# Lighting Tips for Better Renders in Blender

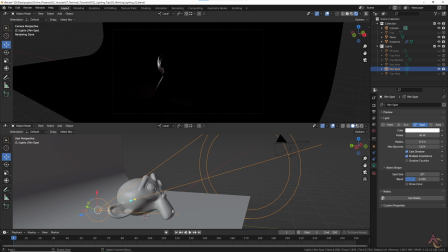(4:08)
That's not to say it has to be super overpowering and basically blow out any surface it hits.
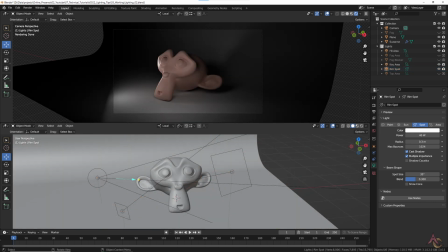(4:15)
If we add the other two lights back in, we still have our classic 3-point lighting setup, but with more thought and careful balance between all the lights. However, we are not done yet.
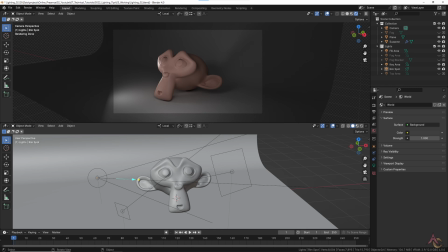(4:29)
In most cases, there is an overall light, usually from above, that just provides general illumination. This is of course the world light we turned off at the start,
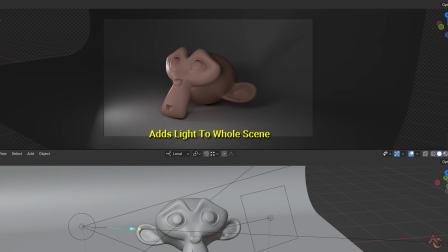(4:40)
which while now turning it back on helps a bit, it is just a little too general and lacks easy adjustment control.
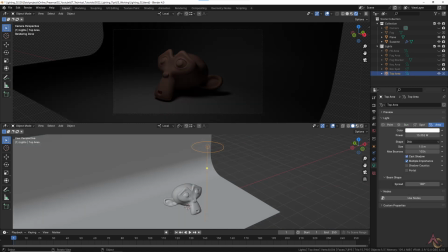(4:49)
The solution is instead to add a new top light. So with world set back to 0 and all other lights turned off,
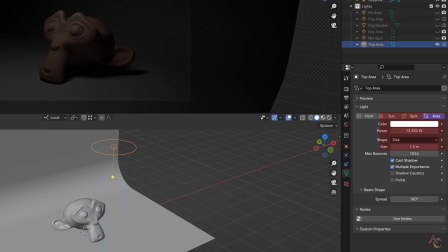(4:57)
we had a fairly large but low powered light some distance away.
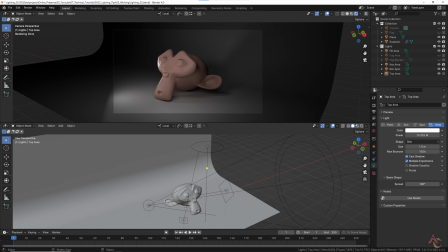(5:02)
Once that is combined with the other lights, we now have a generally soft lit scene where all details can be seen, but the main focus is clearly on the front of the face. While not bad, it still lacks interest or a sense of belonging.
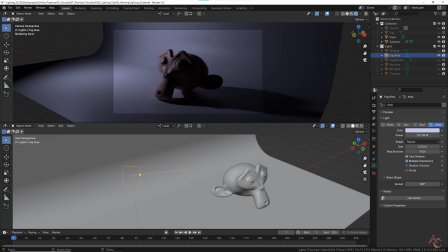(5:19)
One solution to that is to add an indication of environment or surroundings.
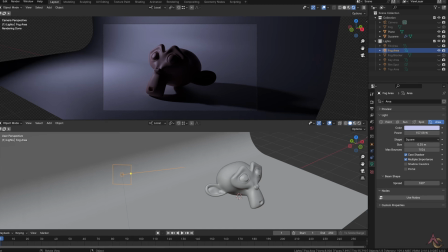(5:24)
To do that, we create another light with a fairly high power,
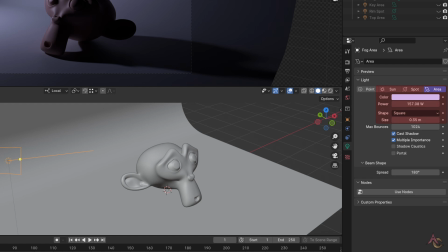(5:29)
but some distance away and aimed more at the background behind our main subject.
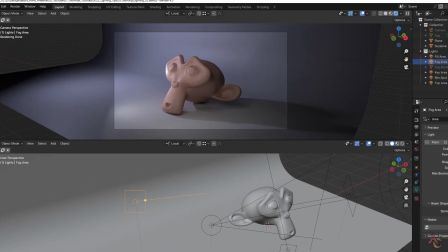(5:35)
A bit of a blue tint adds some more contrast, and when combined with all the previous lights, things start to look pretty good.
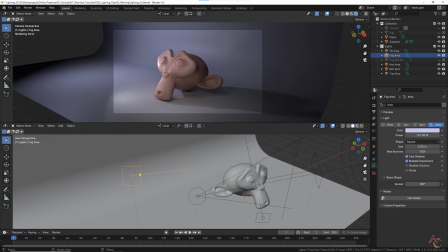(5:43)
However, it still somewhat lacks focus and almost highlights the background more, which usually isn't all that interesting.
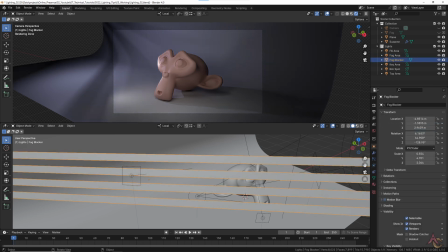(5:52)
One solution to that is to use a light blocker. This does as the name suggests, and is used to either fully or partially block the light from a source.
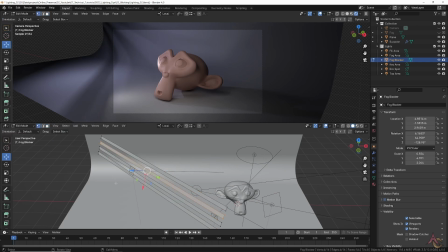(6:03)
For the most part, it's nothing much more than a plane that has been subdivided and then every second face deleted,
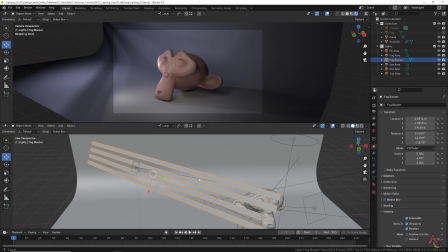(6:11)
leaving a Venetian blind type pattern that will block or let light through.
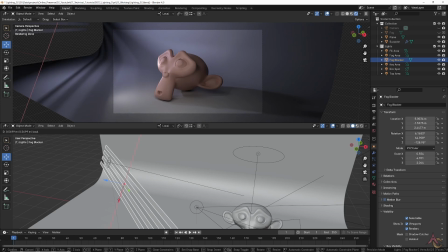(6:17)
By then adjusting the vertical location of the blocker, it's possible to define exactly what areas are lit or in shadow, while moving it closer or further away from the light source will adjust how sharp or well defined the shadows are.
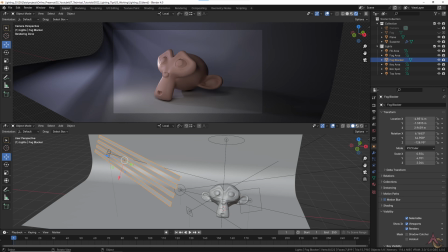(6:33)
Now we could just leave it there, but if you want a little more atmosphere, one can achieve that by basically adding an atmosphere.
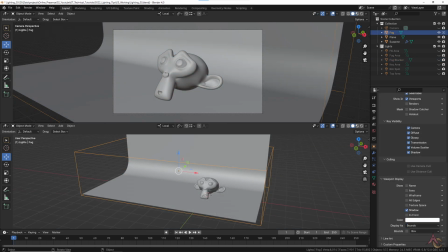(6:42)
To do that,
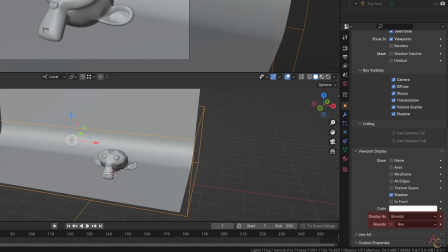(6:44)
just add a cube that encases the whole area of the scene and set its viewport display to bounds.
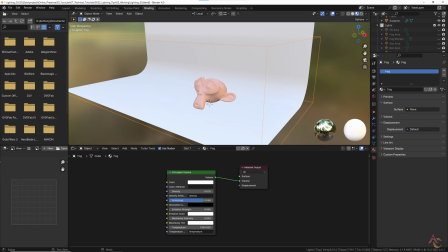(6:52)
Then assign a new material using the principled volume shader and connect to the volume output.
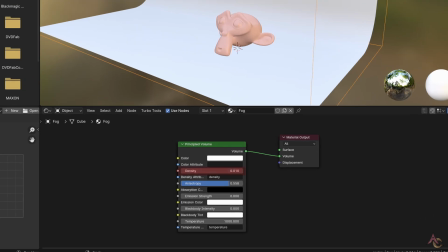(7:00)
Finally, adjust the density value till you get the effect you want.
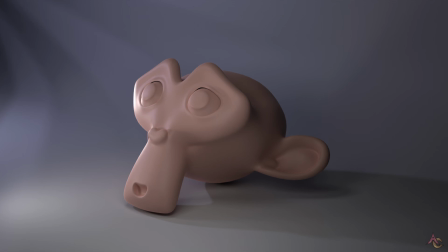(7:06)
Looking at a final render, it is possible the result will be different depending on the version of Blender you are using. With version 3.6, the cycles render looks like the image we aimed for at the start.
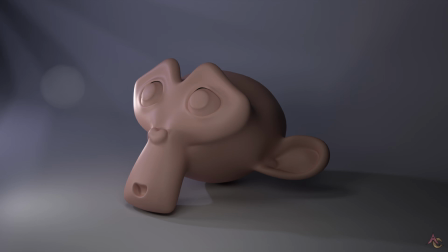(7:21)
However, if we render the exact same file using the now new Blender 4 release, things are a little different. The most obvious is of course the faint white circle,
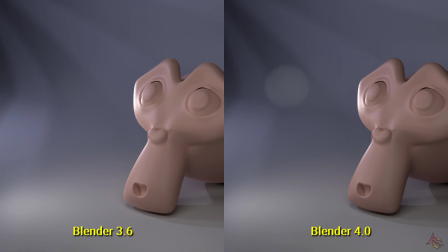(7:33)
which is in fact the rim spotlight showing up in the atmosphere fog we just added. Technically, this is slightly more correct. There is an actual light source right there, but chances are it's not the result we wanted.
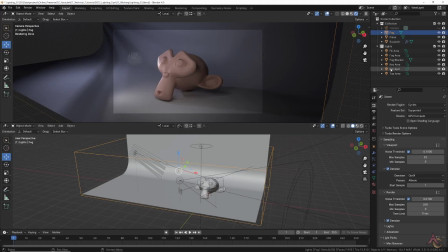(7:50)
Fortunately, Blender 4 also has a new easy fix in the form of light linking. If we select the rim light, then on its object properties, under the shading option, we now have light linking. This is where we can basically break the laws of physics by including or
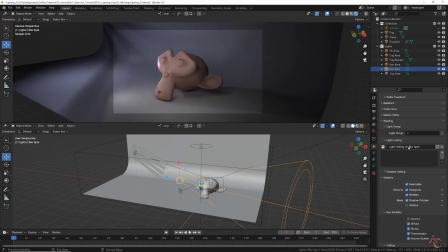(8:10)
excluding a light's ability to impact elements within a scene.